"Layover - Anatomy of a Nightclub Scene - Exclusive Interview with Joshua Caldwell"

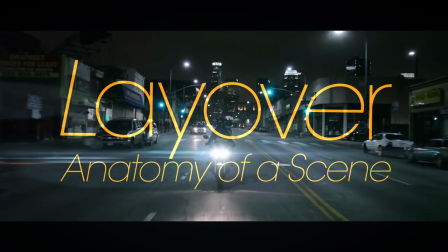Hi, I'm Joshua Caldwell, the writer-director of Layover, which we made for about $6,000,
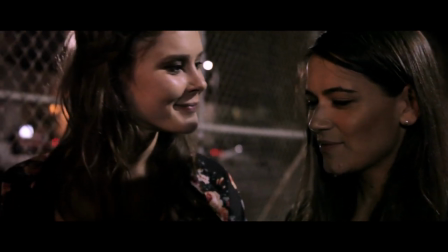and I'm going to take you through one of the scenes that in the film looks like the most expensive but was in fact one of the cheapest to shoot,
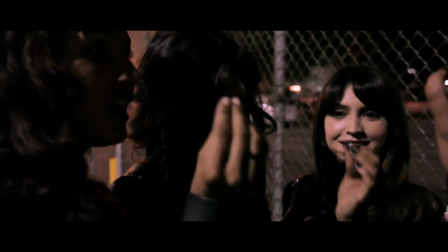which is the club scene. So basically, we had permission to shoot in the club, but that's all we had.
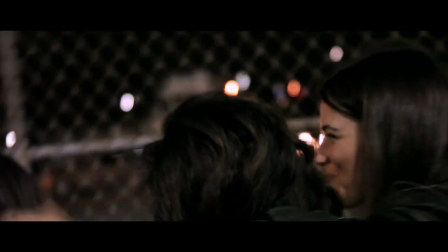We did not control the lights, did not control the crowds, did not control anything. So knowing that, from the get-go, I wrote a scene that was not going to be heavy on any kind of narrative.
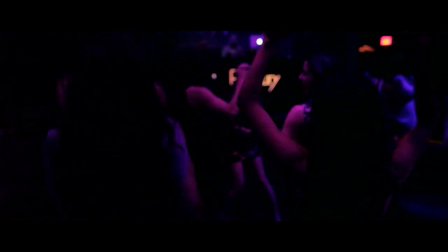It wasn't going to require lines or takes or anything like that. What I could really do was just get the girls together, tell them to go dance, and then shoot it.
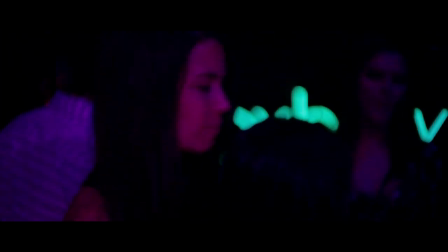And then we'd cut it up in an exciting way. So in addition to the main stuff of all the girls in the cast dancing,
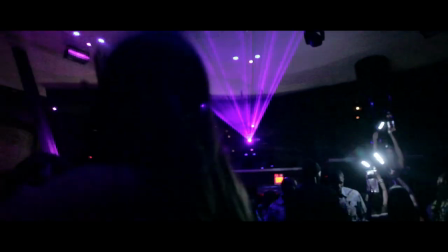Vertel, our producer, had also done some scouting, and he had gone and shot just a bunch of random cutaway footage just to test and show us what it looked like,
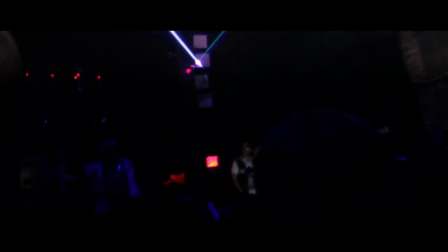but we actually ended up using that in the film and cutting it together. One of the ways in which we were able to really accomplish this scene without controlling any of the lighting was to be able to shoot on the 5D at about 6,400 ISO on about a 1.8 lens,
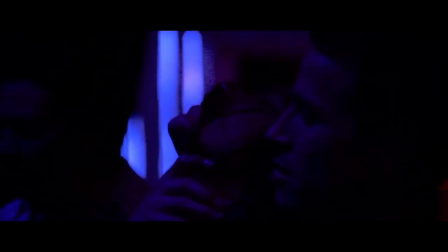which allowed us to get just enough light in to be able to see anything.
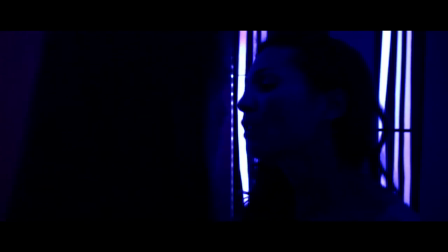And that cut together with all of the more exciting stuff makes it feel like it's really big and that we had not only permission to be there,
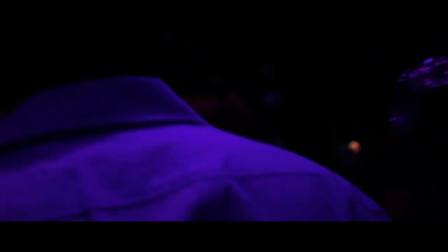but we set and created this really big club scene.
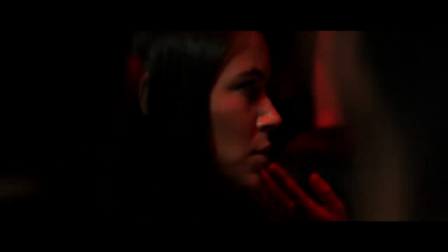The only little bit of narrative in here is Simone seeing her friend Juliet making out with a guy who is not her husband.
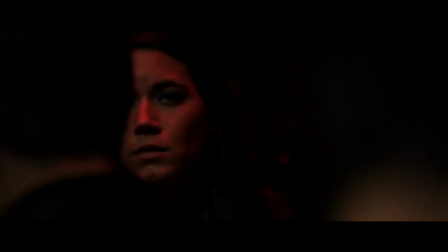We actually shot this scene before the club had even opened in the lobby area,
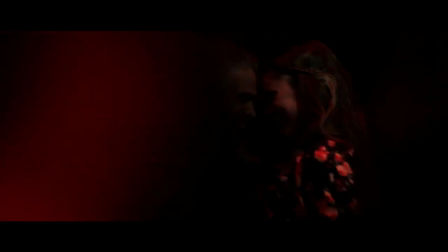and as you can see from the diagram I provided below, I basically took the eight people in our crew, lined them all up back to back, told them to dance and start moving,
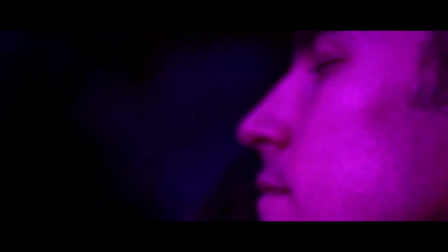and then shot long end of the barrel in order to make it feel like it was a packed club and we were in the middle of everything that you saw otherwise.
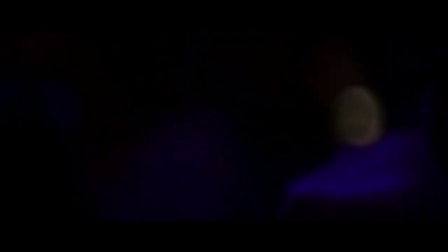And by utilizing those little tips and tricks, we were able to shoot a scene that feels really big,
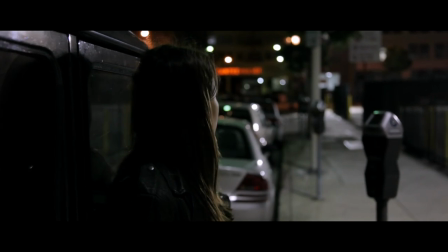really adds a huge amount of production value to the film, and yet accomplished it in such a way that it didn't really cost us anything.